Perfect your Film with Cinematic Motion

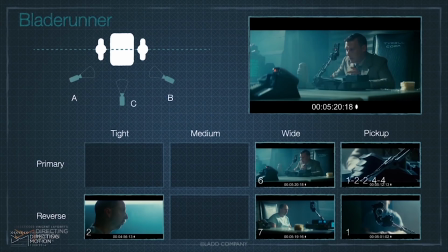People often ask me, well, if I know I'm never going to use this piece of dialogue in the middle, can I not shoot it? And my answer is, if it's like 15 minutes or 10 minutes, sure.
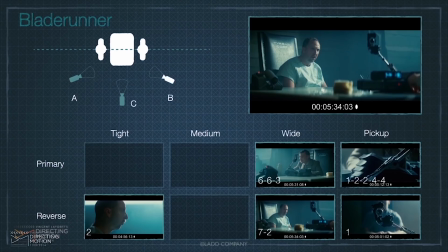But if it's like a minute or 2 extra, you're wasting all your time on setting up, on pre-lighting, on getting one blocked, on the focus marks.
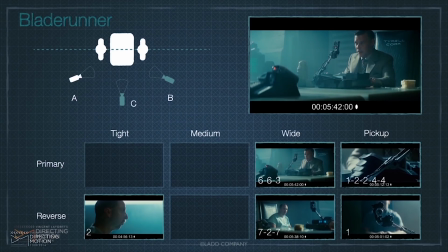That extra 30 seconds to a minute doesn't cost you anything. It allows the actor to get their momentum, to follow their movements.
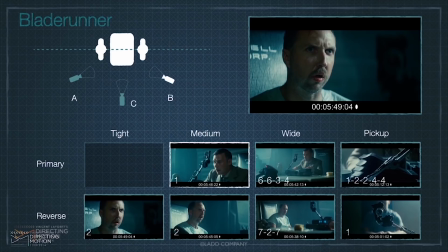Otherwise, you get lots of continuity errors where they're moving in different ways. But look at the formula. You see how visually, boom, boom, boom. And here as well.
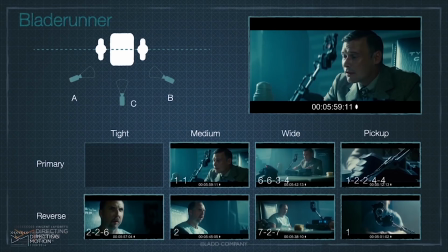We're building a tension here as well.
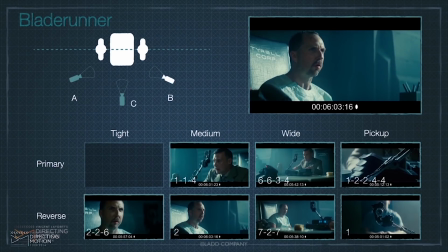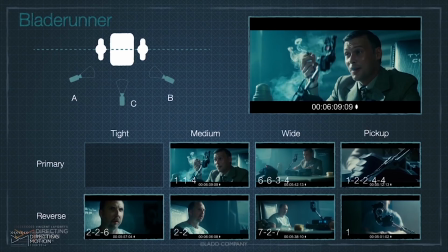The more tension we have, the tighter we go. And vice versa. What I want you to notice is, don't fight the formula, it is there. And if worse comes to worse, no matter how rushed you are, as long as you know you get 2 pieces and 2 reverses, you can cut anything. Don't ever leave the set or an interview or whatever it is you're shooting without those 2 pieces. Let's talk about a moving master. A moving master is the idea of having this master that is in continuous motion that satisfies 2 things. Well, it's actually more than 2 things, but the main ones are that it's moving, but while it moves, it also picks up coverage. All right? What that means is you can always cut back to it at any point from your other coverage. Now, the general rules you have to follow is that it should get closer to people as they deliver dialogue, and then back off and become more lively. When there's no dialogue, there should be more movement. Whereas when there is dialogue, you should slow down and come closer to your characters. Make sense? Kind of follows the same principles we have. Watch this scene from Empire of the Sun.
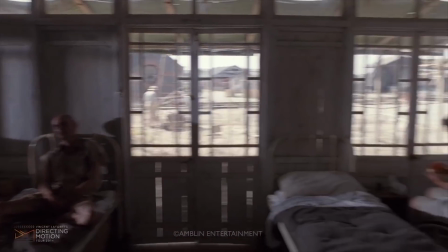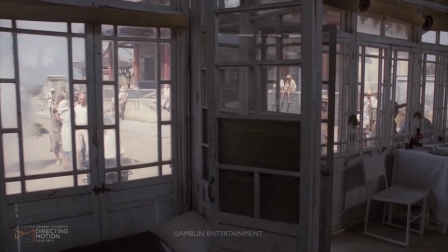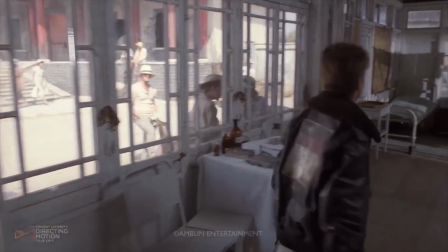You see how we pushed in for him, into him for a cowboy on his dialogue delivery.
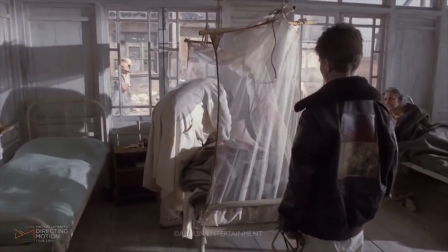Now we're back to a wide with the same move.
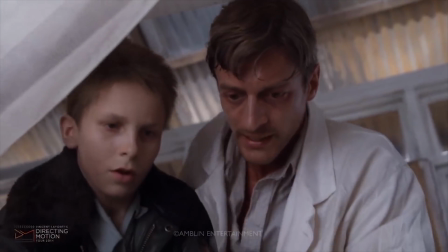Don't speed up. Keep the rhythm.
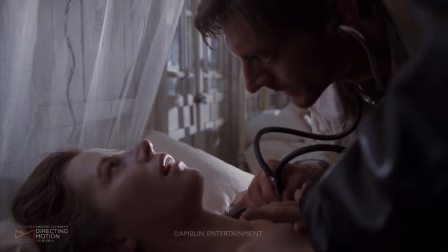Over the shoulder, down below, same angle, or same side, that is, sorry.
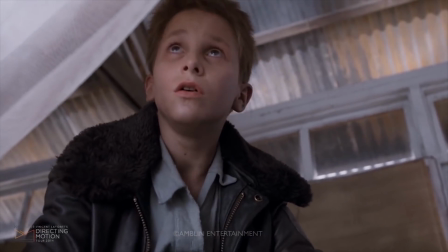So tilt up for our other character. Now our doctor's going to go from one side of the bed to the other after this shot.
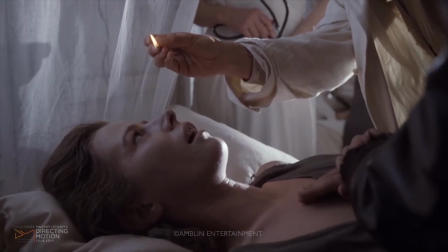How do we establish that as a director? We cut back to our wide master. Here you go.
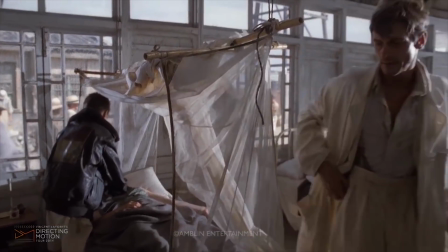Still rolling from the first take.
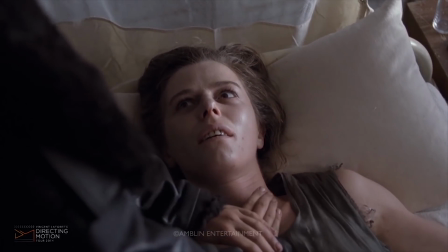And now we're going to have him move in over Christian Bale's shoulder into frame right there. Let's look at this from above again. I'm going to go ahead and do a big pan at the beginning of the shot over here.
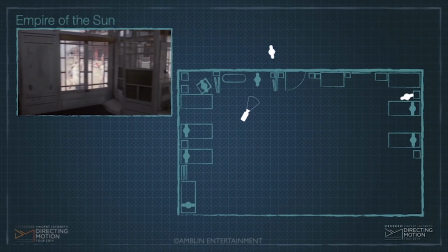As we follow Christian Bale, establish the environment, and now we're going to push into him, to a cowboy,
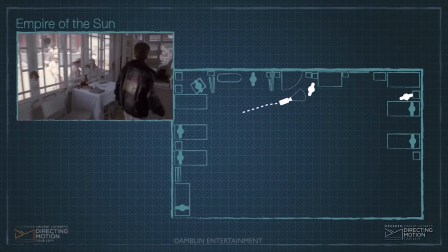as he delivers his dialogue. He pulls away from the camera, so we get to a 4-shot.
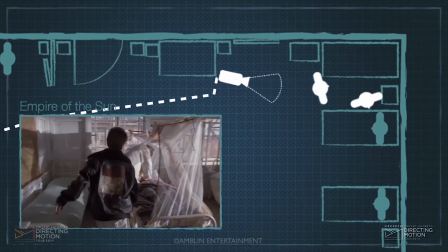She's kind of dead, so I don't know if it's a 3-shot or a 4-shot.
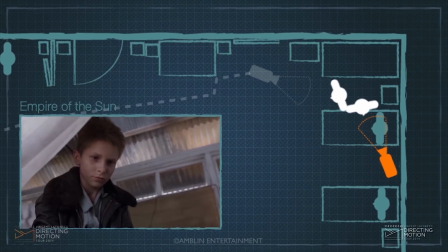Go to that side of the bed, 2-shot over his shoulder.
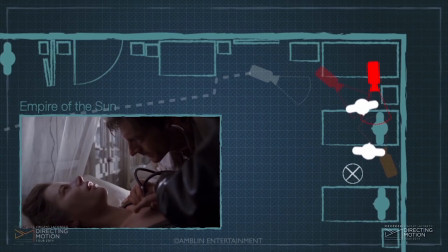Second angle from that side.
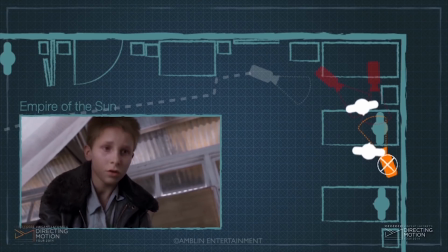Little pan, tilt up, pan right, back to the original angle, and then back this previous angle here.
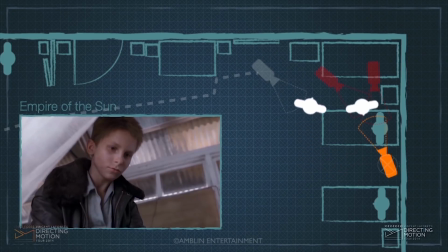Back to our moving wide master. It's momentarily paused. And back and back and back to the same cameras.
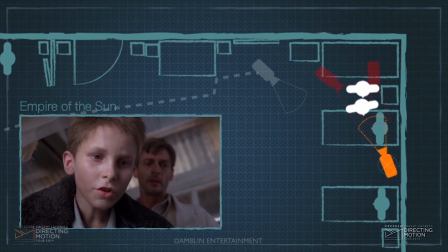Just finding a way to keep the cut alive, keep it energetic, keep it going. We're going to have 2 little pickup shots coming.
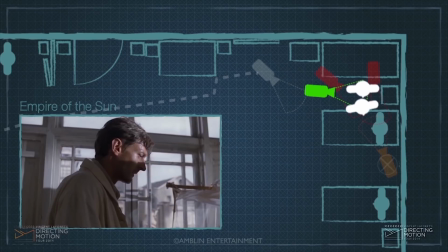Right over here.